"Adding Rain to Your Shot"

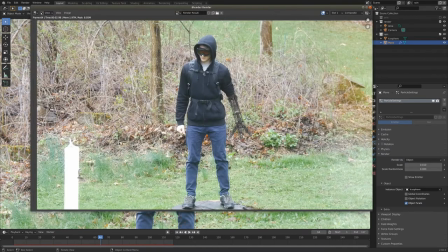8:12 Now if we hit F12 here and render it out, immediately we just see the end result of the composite, but if we go up here to where it says composite, we can switch it to our view layers. So let's look at the rain view layer and see what we've got going on here.
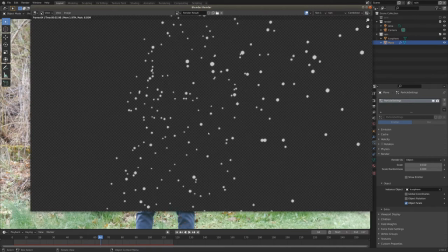8:26 I think this is pretty good, but there's one very big problem, and that is that these are all just a bunch of dots.
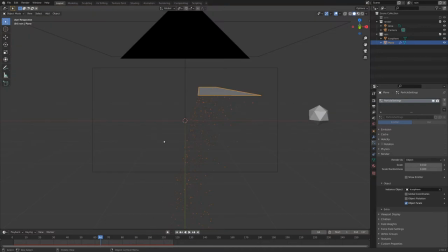8:32 And raindrops are kind of this shape, but when you try to get them on video,
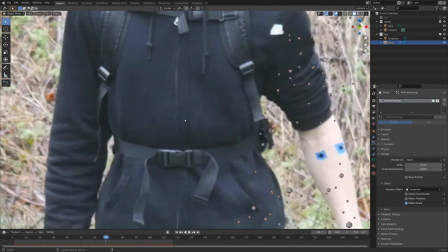8:37 they look streaky because of motion blur so let's go ahead and add in some motion
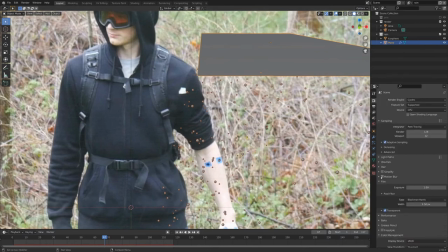8:43 blur over in the render properties here we're going to go down to where it says motion blur and i'm just going to
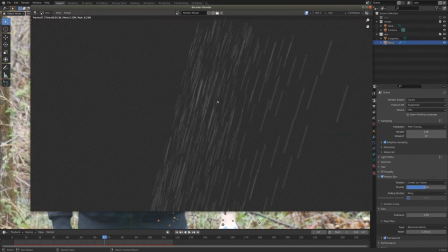8:49 check that box and that should just add in pretty nice motion blur for us ah yes now we've got the streaks cool one more thing that would be good
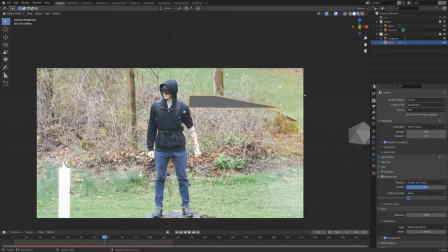8:57 to add some realism is to add some depth of field so i'm going to select our camera here go into the camera properties underneath background images here it is depth of field. We can check this box, and let's just add in an empty real quick, going shift A down to empty,
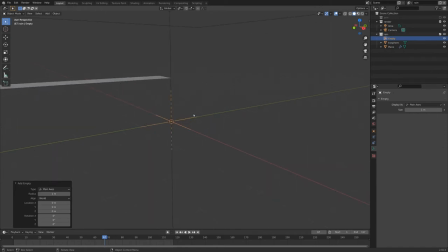9:14 and I'm going to use a plain axis, and this is roughly in the position of our robotic arm,
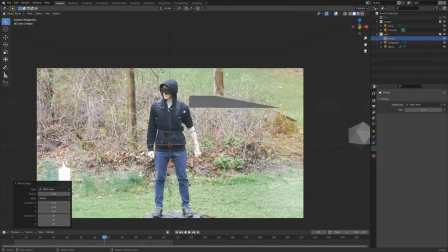9:20 which matches the focus of our original shot, so I think this will work pretty well for a focus object.
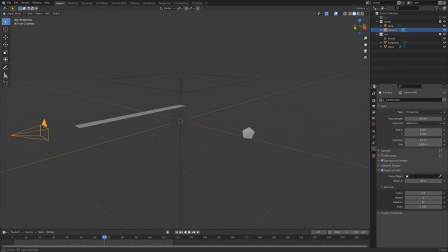9:26 If we select our camera again and go into the depth of field settings, we can just hit the dropper tool and select our empty here, and it'll be focusing on that.
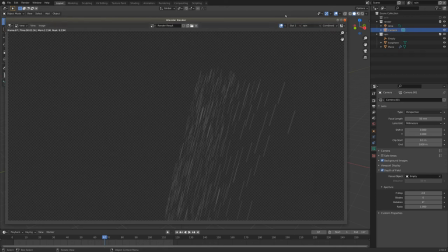9:35 And now if we render it out and look at our rain view layer, you can see slot one is what I had rendered before the depth of field, and slot two, we just get this nice little change of the things in the foreground becoming a lot more blurry. And that adds a lot of good detail and depth to the shot.
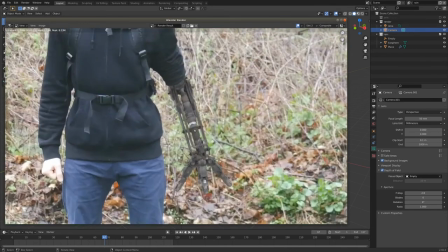9:52 Okay, so we've done a whole bunch of work on this particle system, but if we render it out, you can still see it's not in the shot when we render it out.
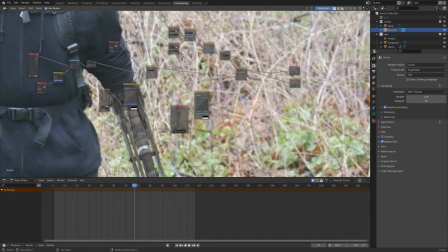9:59 So let's do some compositing and add that in. Here is our node tree that we've been working on, and if you'll remember,
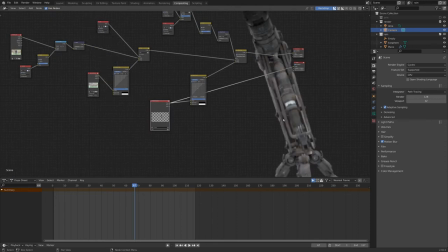10:05 this render layer right here is our robotic arm, and we can go control and spacebar to go full screen in this view.
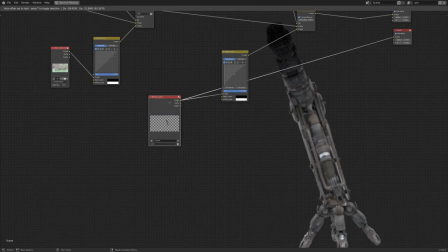10:12 So it's pretty simple to add in the rain. All we need to do is take this render layer and duplicate it, and down here you can see it's set to the arm view layer.
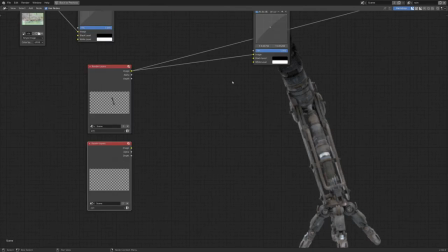10:22 I'm going to switch that to the rain view layer that we created, and let's add in a shift a color and mix node. I'm just going to drop that there and drop our rain viewer in the bottom of that, and I'm going to switch it from a mix to an add, like so.
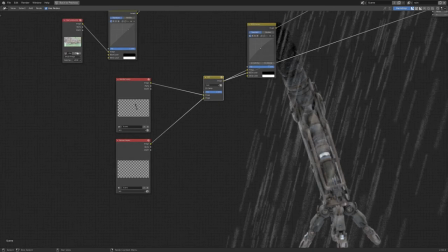10:39 Cool! So if we view this add node, you can see a whole bunch of rain plummets down right on top of it.
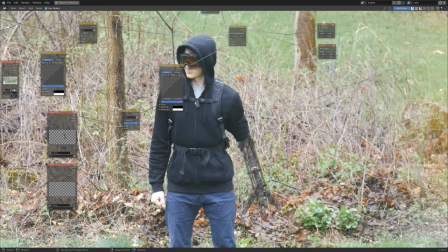10:46 Pretty cool. And if we look down the line, this is what we've got. You can actually start to see right over top of the robot arm, we've got our rain going on.
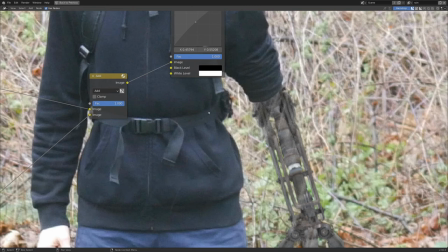10:54 And if it looks too intense, we can turn down the add.
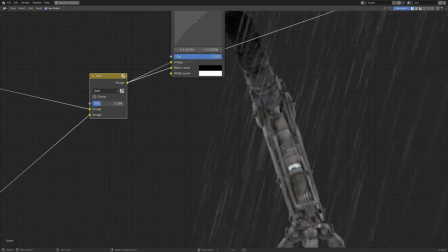10:57 If we just look at this, you can see what that does by turning that down. that just makes it more transparent and a little bit less noticeable.
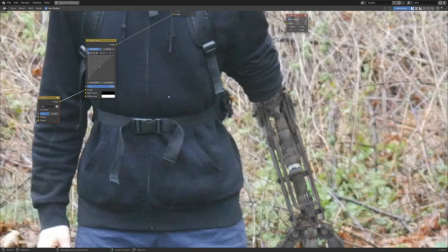11:04 So looking at our final result, we just kind of want to match that up a bit with our hoodie, and I think somewhere around 0.5, maybe a tiny bit higher, is probably a good value, but probably 1 is too intense. And you can just tune that to how you think it looks best.
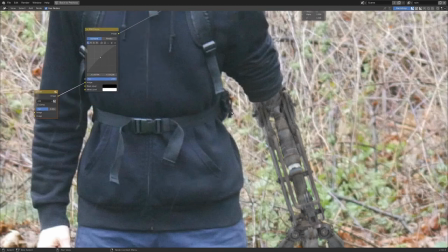11:22 Now the tricky thing about adding rain like this is that it's kind of hard to see what it's doing until you actually render it out,
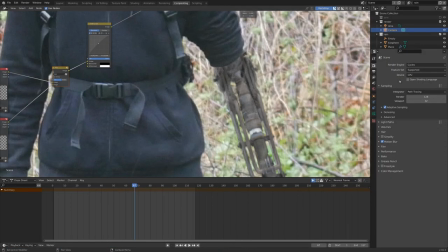11:28 so I'm going to give it a bit of a render here, and I'll be right back.
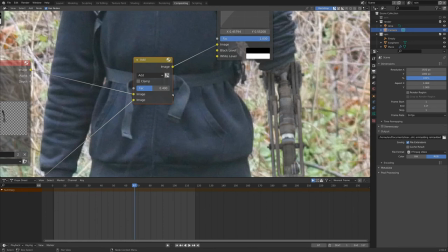11:32 Okay, so I rendered out a quick test render, and 0.6 was a bit too strong,
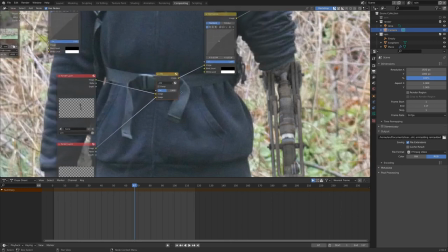11:37 so I turned it down to about a 0.4 value for add, but really that'll depend on your shot.
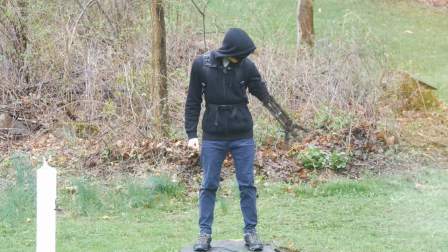11:44 But here's what it looks like, and I think that's pretty good. These are the kind of visual effects tricks that will be really useful for you, but aren't necessarily super glamorous.